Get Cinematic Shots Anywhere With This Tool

All right, so today's video, we're going to be creating a scene from this to this. And we're gonna kind of use majority of everything that I have in here, which is gonna be like practicals, lamps. We're gonna be using a pavo tube to emulate an old TV. We have some old vintage stuff in here as well. And we're gonna try and come up with a scene from scratch using a lot of key elements that you would normally use to create a more of a dramatic scene.
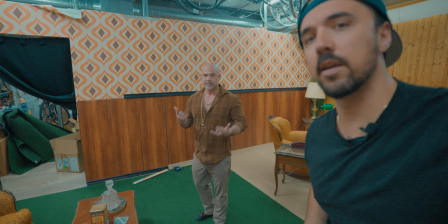Okay, so we're gonna get into creating the scene. We got Frank here. We got wardrobe sponsored by Value Village. Actually, I'm just joking, it's not sponsored by Value Village, but he did go to Value Village.
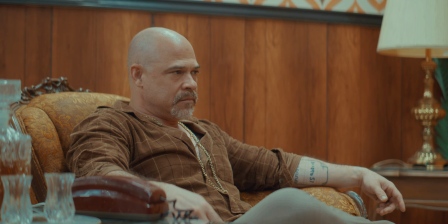So we're gonna show you what this scene looks like right now with no lighting, just room lighting, very flat looking.
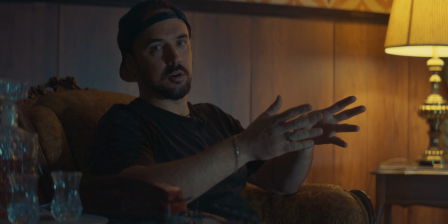We have our main practical, and then we also have another small little 1-footer tube light directly in front of me, acting like a TV.
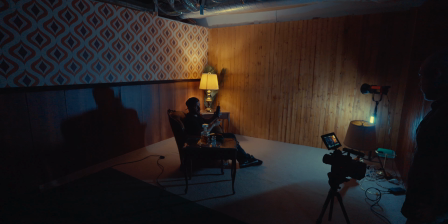And then the other main element we're gonna be using is the Ulanzi portable fog / smoke machine. I see a lot of videos on YouTube now on creating a cinematic image.
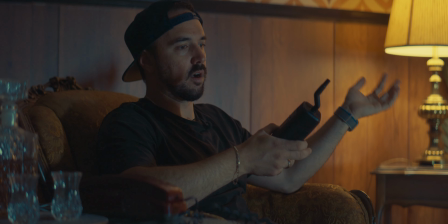Lighting is probably one of the most important parts of making your image look cinematic.
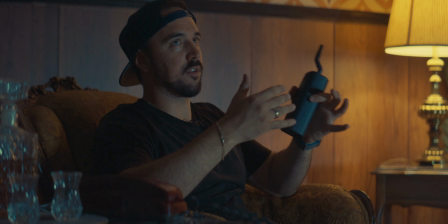A LUT can do, I would say 50-50 on making your image cinematic.
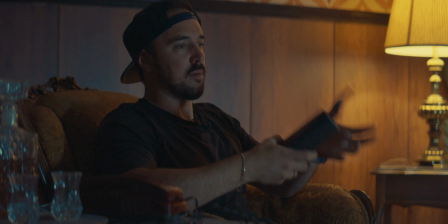The other element in making your image looking cinematic is emphasizing this light,
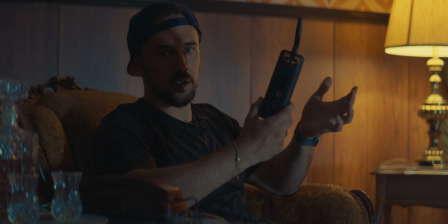making it look better than it is. And one way we're gonna be doing that is adding fog. It's gonna add like an overall atmosphere to our image.
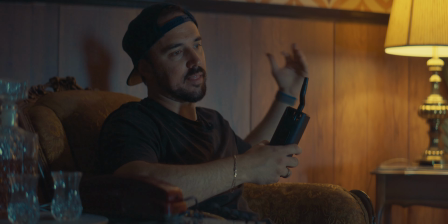It's gonna kind of spread that light, make it look a little bit better.
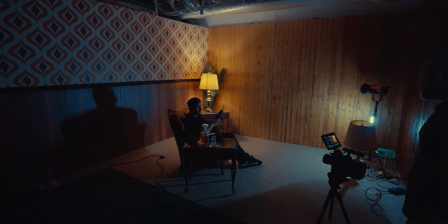I kind of realized that they do use these in a lot of films, and I'm gonna post a lot of images right here.
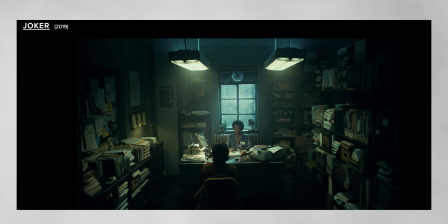So we just added the fog. This is what this image is gonna be looking like with the fog machine. But I also forgot to mention that practicals are gonna be playing a huge part in this as well.
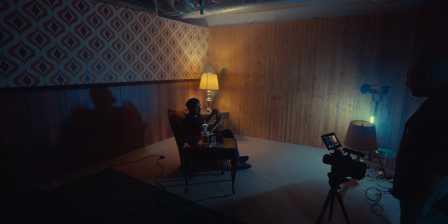And this is gonna be the only real light that we're gonna be using to light this entire image, as well as the 1-foot tube that I also mentioned.
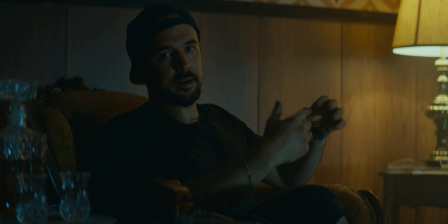This is just kind of to fill it in, but also to act as like a bad TV effect. For Frank watching TV, like we're in a home or a basement.
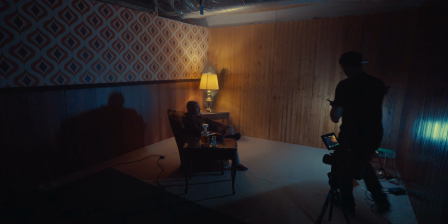One thing I'm gonna do is I'm gonna add a little bit more haze here just because of all the talking we're doing,
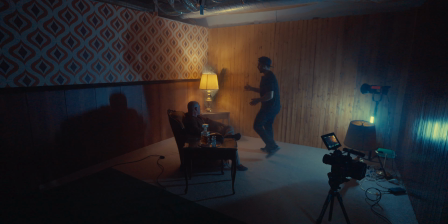especially by the light here. This practical right here could be a little bit more brighter just so we can kind of brighten up his face,
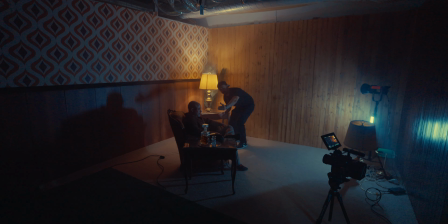so we can create the right side of his face a little darker and a little bit more moody.
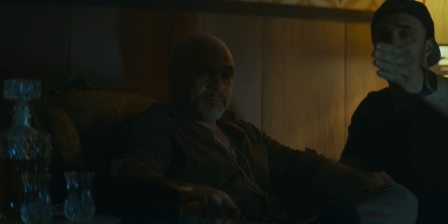And that's why we're actually shooting shadow side on his right side,
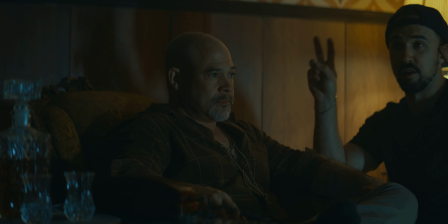because that's what you kind of almost want to do in every scenario, or every scenario where you want to get a better or cinematic looking image is shoot shadow side, get the darker side, and then just make sure this light here is basically almost like wrapping around him,
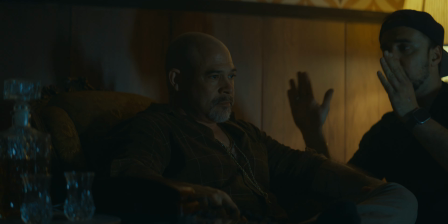but we just want just enough to not fill around his other side, because then it's just giving away that whole moody look.
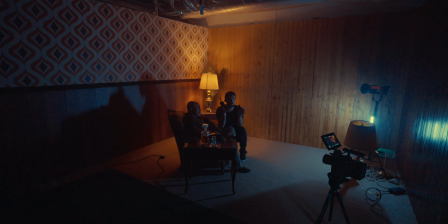The good thing about this Ulanzi fog machine is that it's got a portable remote, so I can actually be behind the camera and
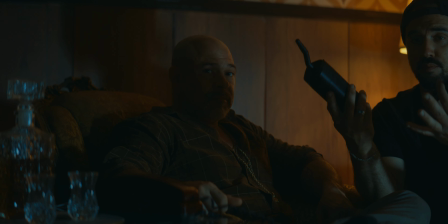just watch my monitor and see how much smoke or fog we have going into our image.
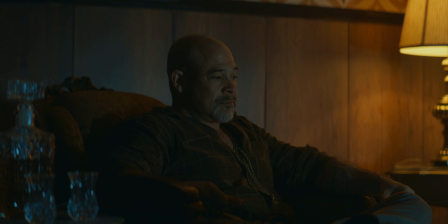So I'm gonna hide it here by his chair, and I'm just gonna use the remote and just simply press it like that.
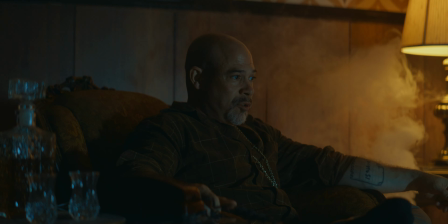It's because the ventilation is sucking up too.
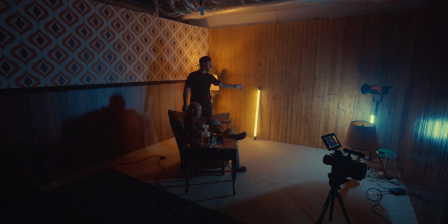Okay, so we're also gonna be using this pavo tube right here just to kind of motivate the practical here.
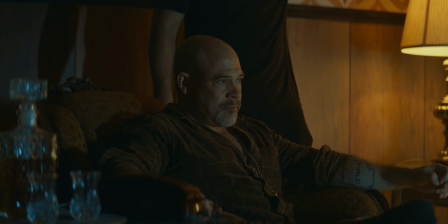We're just adding a little bit more fill around here just because the lamp is kind of covering most of the light.
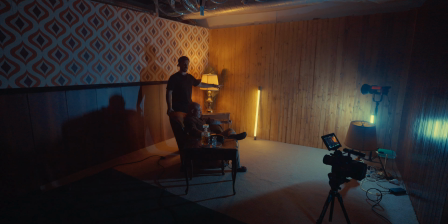So we're gonna be using the pavo tube just to kind of give it a little bit more of a kicker and wrap around his face a little bit more,
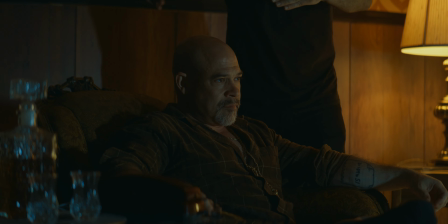just so we can see a little bit more of his shadow side and create more of a negative contrasting feel on his right side, which is camera side.